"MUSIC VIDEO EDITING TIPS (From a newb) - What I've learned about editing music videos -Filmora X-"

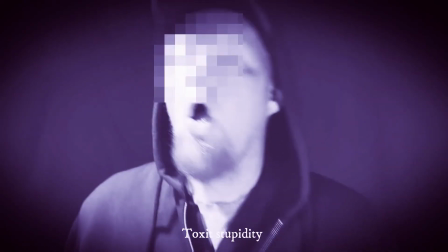(4:06)
In Good Old Boy, I didn't do any panning or zooming at all because I thought the camera person did all that.
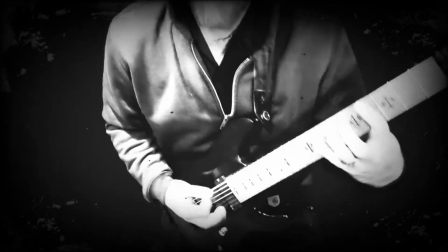(4:15)
Since I film everything myself, I just thought panning and zooming was not an option.
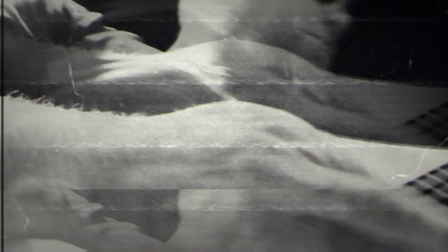(4:20)
What I've learned about panning and zooming: do it all the time. Every shot should have a bit of panning and zooming.
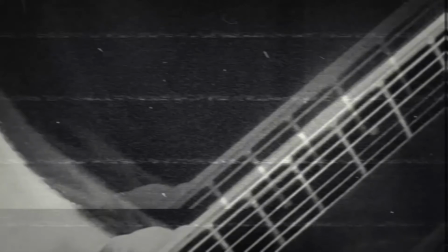(4:27)
In, out, left, right, diagonally. Even if the shot doesn't need it, just put a really slow zoom in or out, almost to the point you can't tell it's there.
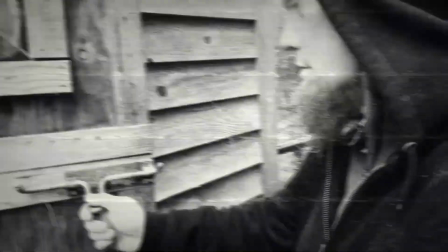(4:36)
It adds a way more finished look to every clip. This, of course, pertains to mostly music videos and also the look you're going for.
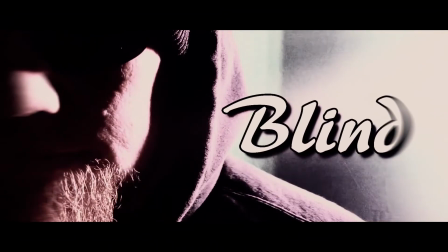(4:45)
Even in my non-music video projects, I still pan and zoom all the time, but it really just depends on what kind of video you're making.
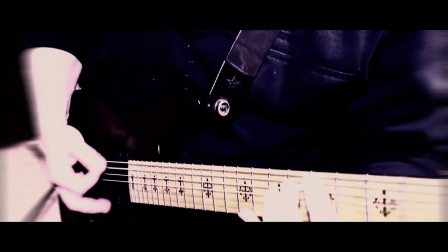(4:53)
In this video, Blind, almost every scene has panning and zooming.
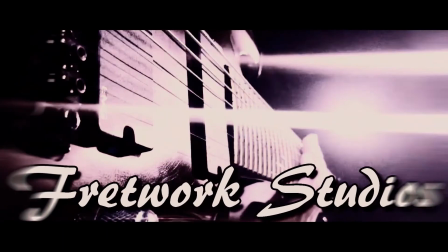(4:58)
Some of it, like the really fast clips, don't, but I have a camera movement type effect on to make it kind of shaky.
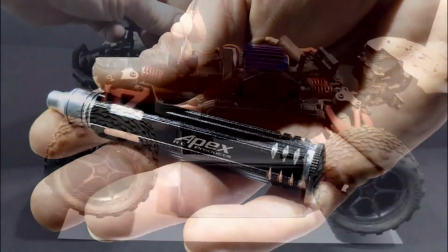(5:08)
Also, I use a lot of panning and zooming in my Revo Rundown series. It just makes the videos look better.
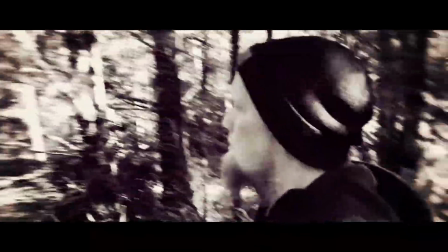(5:16)
This brings us to scene changes.
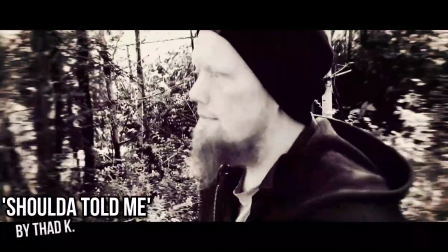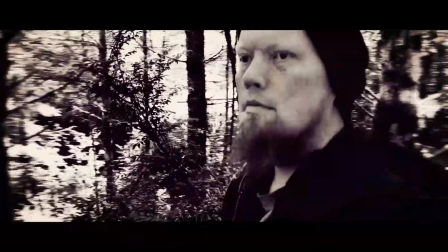(5:23)
I started off just doing hard scene changes or fades. These are the simplest and most common scene changes.
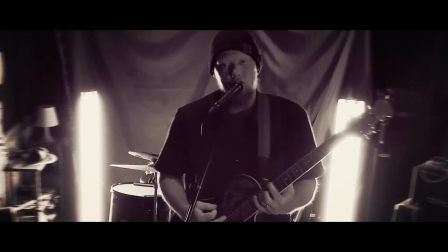(5:31)
It takes a good eye to make fades and hard changes look good. It's all about timing with the music.
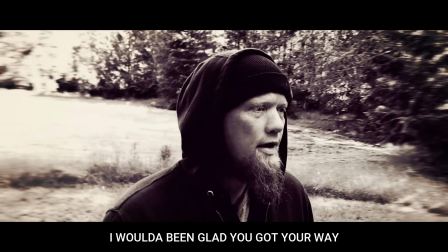(5:38)
In my video for Shoulda Told Me, I pretty much stuck to hard changes and fades for scene changes.
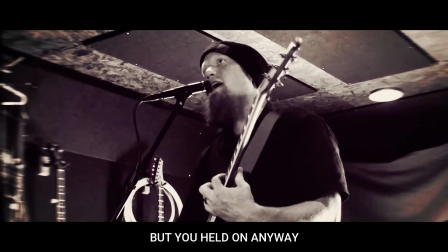(5:43)
I did do a few of those swipe scene changes as well. When editing, you'll find that sometimes a fade just doesn't fit with a certain spot.
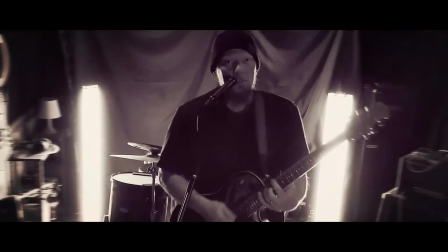(5:51)
It might look better to just use a hard change.
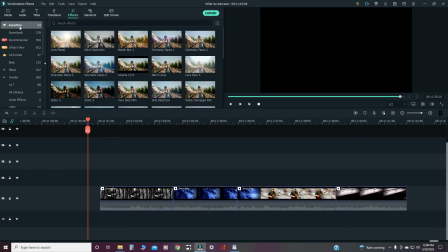(5:56)
Something I do for a lot of my videos is make my own effect for scene changes. I like to use a blur effect with a bit of a glitch type effect right in the middle.
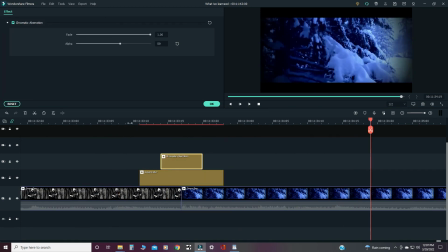(6:09)
So the end of a scene will blur out for a split second,
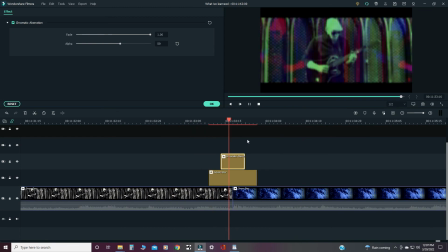(6:13)
then it'll glitch right as the scene changes, then the glitch goes away and it's blurry for a split second.
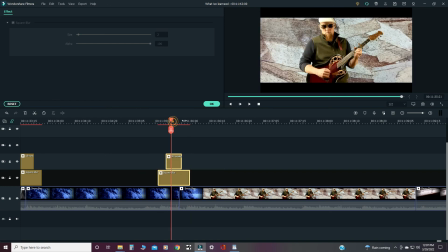(6:18)
You can create this effect and then copy and paste it wherever you need.
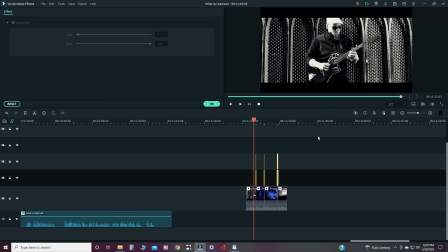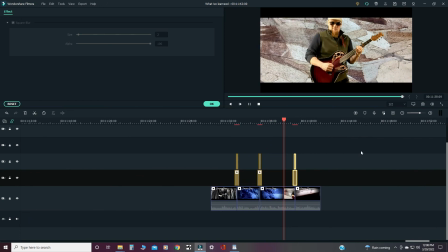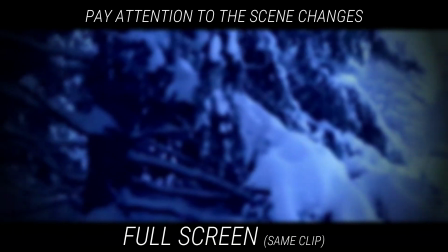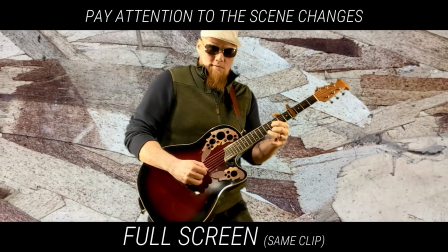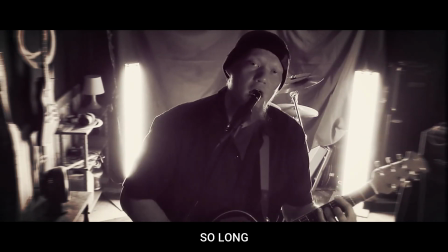(6:43)
Another thing you can do to keep things interesting, do performance takes indoors with a backdrop or whatever,
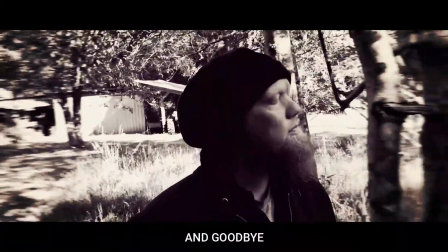(6:49)
then do them all outside in the woods or some other location completely different.
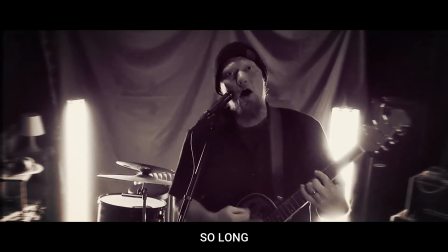(6:54)
That way, you'll have a lot of options when editing for scene changes. You can mix them all up, or say for instance,
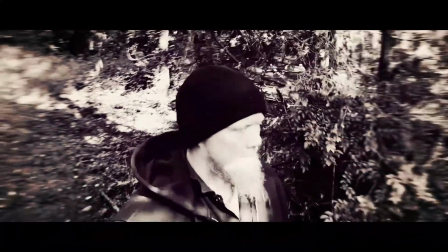(7:02)
you could have all your chorus sections be indoor shots and then have all your verse sections be outdoor or at another location.
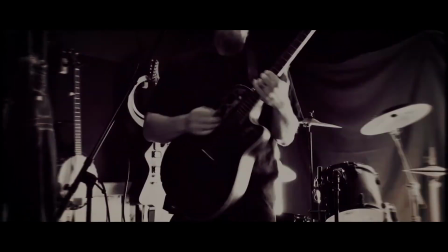(7:08)
However, when filming, take the extra time to film the entire song at different locations and at least 3 different angles.
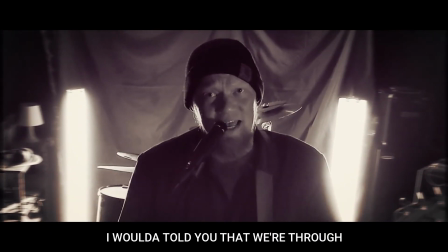(7:17)
Also, these 3 different angles do like at least 3 different takes of each angle.
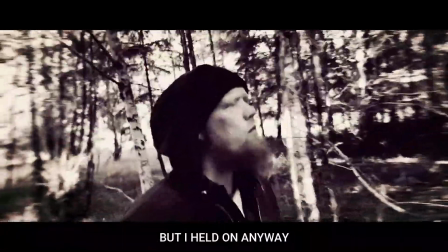(7:23)
This way you have plenty of options when editing. Sometimes a few sections of your song might not have a good performance take.
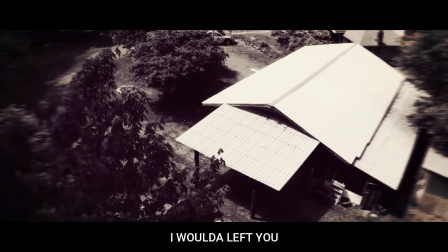(7:31)
If you only have 2 or 3 to choose from and they all have a flaw that you can't cover up, you're kind of screwed.
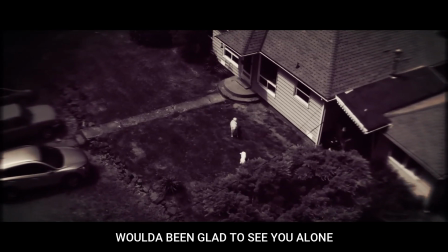(7:36)
You might have to go film more. It's just really nice to have like even more takes in your pocket to choose from.
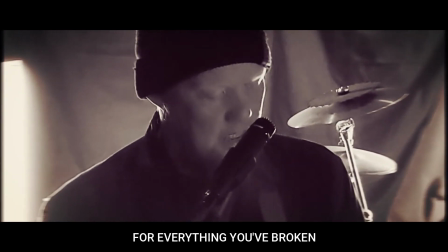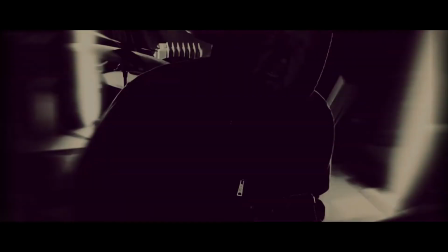(7:50)
For most of my music videos, even the short ones, I'll have at least 3 or 4 takes of each different camera angle, close up and further back.
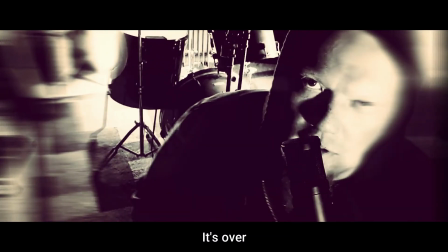(7:58)
So, guitar, lead guitar, vocals, bass, drums, whatever you're doing.
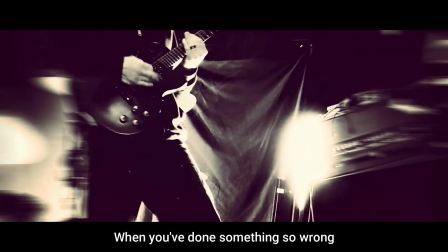(8:04)
So basically, take a lot of performance shots.
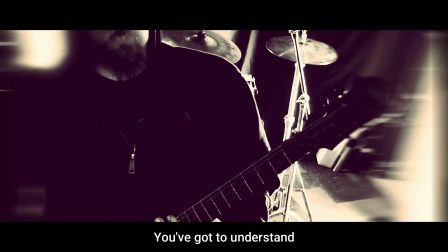(8:08)
I usually have 15 to 20, maybe even more performance shot takes of like the entire song to choose from when editing.
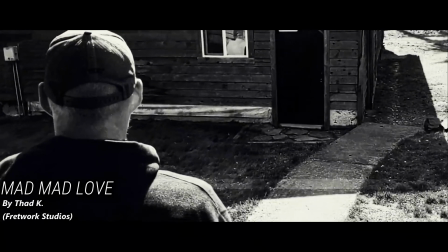(8:15)
Same goes for B-roll.